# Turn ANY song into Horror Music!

Today we're going to show you how to change a song into a nightmare using some basic plugins you can find in your editor or digital audio workstation, perfect for your upcoming horror film. Welcome to the Film Look.
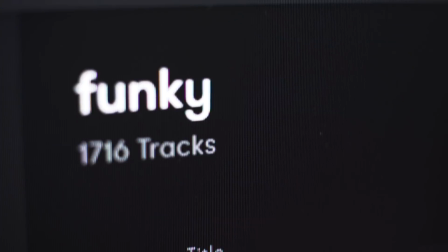[0:12]
Today's sponsor, PremiumBeat.com, has provided the music we're using in this episode.
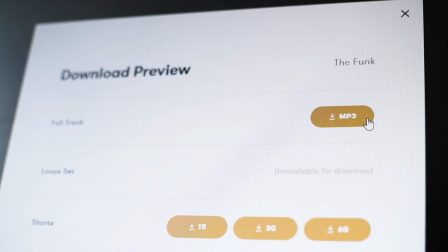[0:16]
Go check out their royalty-free library next time you need a great track for your film or video.
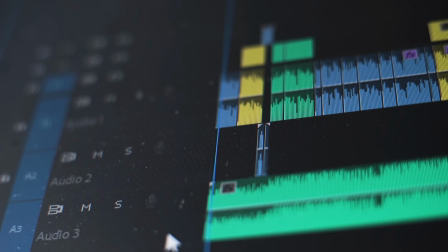[0:21]
We've added a link in the description below.
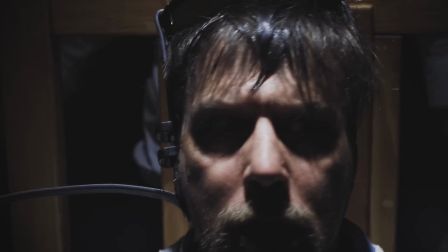[0:23]
In our short film, The Asylum Groove, we wanted to emphasise a disturbing scene by slowly manipulating the music from a lovable and
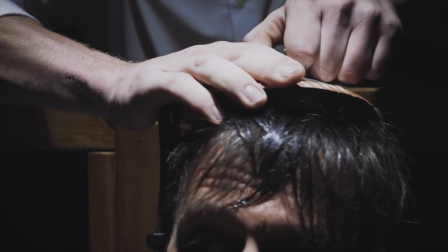[0:30]
heartfelt song into something twisted and disturbing to give the impression our character is slowly realising he is trapped in a nightmare.
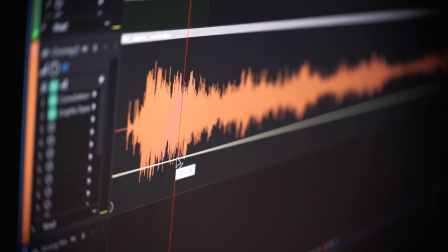[0:38]
We did this with some default plugins found in Adobe Audition.
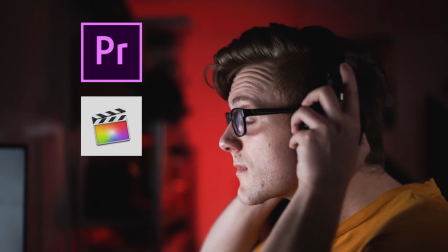[0:42]
The plugins we used can also be found in Premiere and other editors, and even free DAWs like Audacity. So if you don't have access to purchased products, you can still achieve this effect. If you want to watch the scene we will be referencing, there is a card up in the corner and a link in the description.
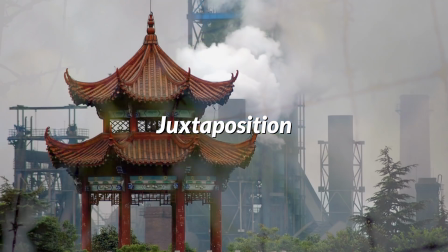[0:57]
The trick to making this technique work is juxtaposition, which is essentially a fancy word for something with heavy contrast.
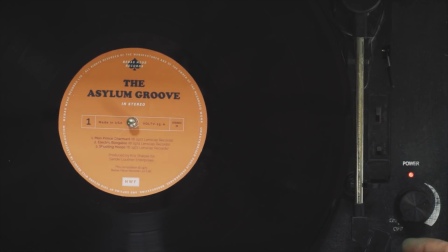[1:03]
The heavy contrast for this technique is picking a song which you'd not recognise as being scary, spooky, or horror-like, which means when we manipulate it,
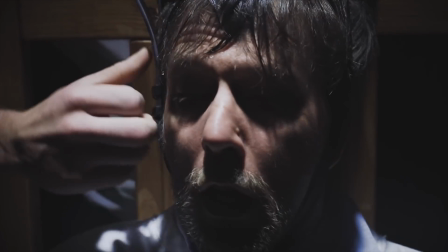[1:12]
it will amplify the juxtaposition and we will be left with something very disturbing to add to the freaky images on screen. Juxtaposition is the exact reason why Tiptoe Through the Tulips was so scary in the film Insidious. Go check it out, there's a card here and a link down below.
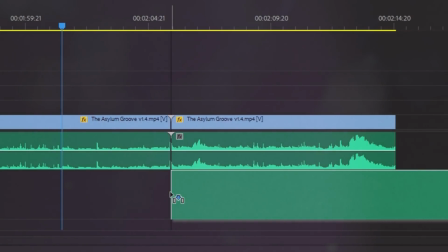[1:26]
The nightmare scene in The Asylum Groove also includes some sound design elements to help emphasise the disturbing scenario even further.
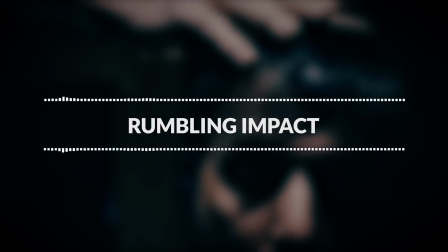[1:33]
We have a video all about sound design elements and how to use them. If you want to know more, we've popped a card in the corner and a link in the description.
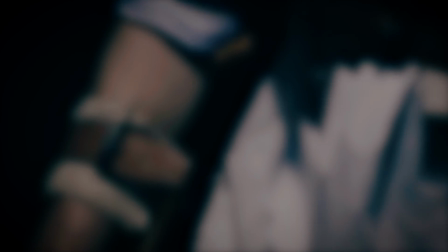[1:41]
Alright, well that's enough card dumping for now, so let's get started. I downloaded a song from Premium Beat called Devoted to You.
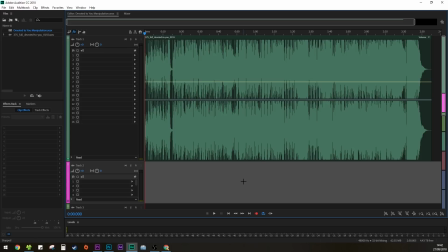[1:48]
It's cheerful and positive. Let's have a listen. The first thing we want to do is play with the EQ and reduce the full of life sound into something small and tinny.
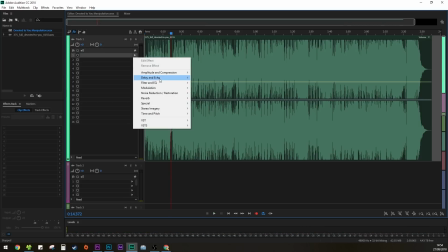[2:05]
We can do that by selecting an EQ plugin. I'm in Audition, but this will work in pretty much any editor or DAW.
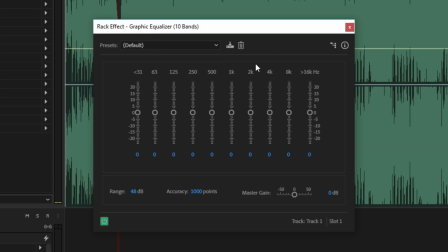[2:12]
I'm going to be using the 10-band graphic equalizer. This is one of the easier EQ plugins to wrap your head around, but also gives some flexibility. Right now the EQ is in a straight line. This means the frequency bands are all even.
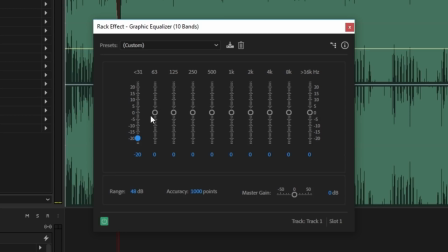[2:24]
To make this song sound tinny and reduce its fidelity down to something more sinister, we want to create a ramp going uphill and to the right. Reducing the bands on the left will cut the bass from the song, and increasing the bands on the right will amplify the treble,
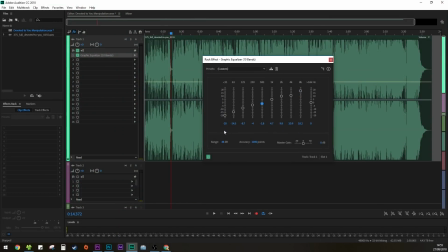[2:38]
giving us a very low fidelity song which sounds like it's coming from an old cheap speaker.
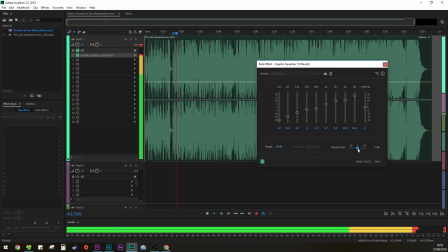[2:43]
Sometimes when you play with these plugins you might notice it starts to clip the audio.
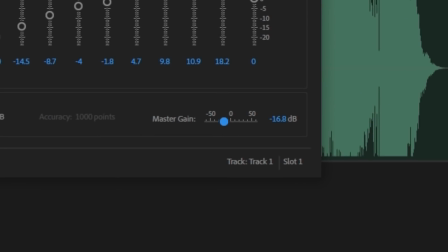[2:48]
If this happens, you will find a master gain fader somewhere in the plugin which you can adjust to stop it from peaking. Obviously this is all to your taste, so if you want to do something slightly different for your film, you go ahead. Let's have a listen to see what we've got so far.
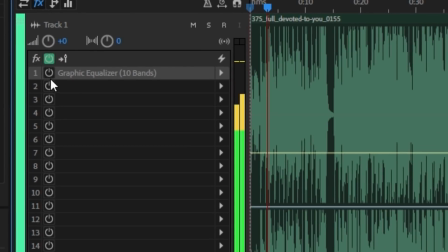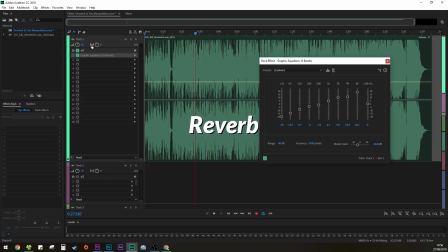[3:15]
The next thing we want to do is add some reverb into the mix. There are a ton of different reverb plugins and settings,
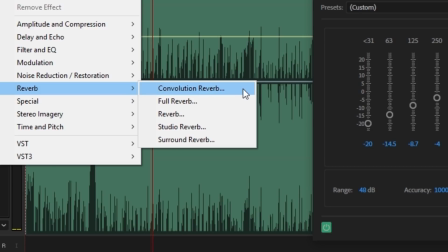[3:22]
so I would suggest picking something straightforward like convolution reverb and trying out different presets until you find something you like.
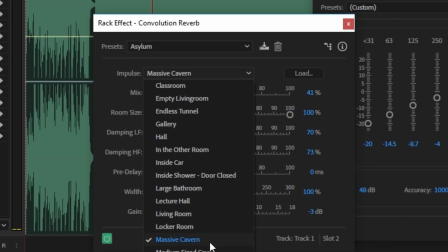[3:30]
The purpose of this plugin is to give the impression that the room is now bigger. More reverb basically means more space for sound to bounce around an enclosed space.
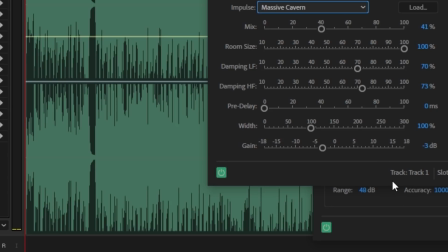[3:39]
So by adding reverb into the song, we are trying to make the character seem smaller in the scene by increasing the size of the room. This is psychological emphasis. Let's have another listen.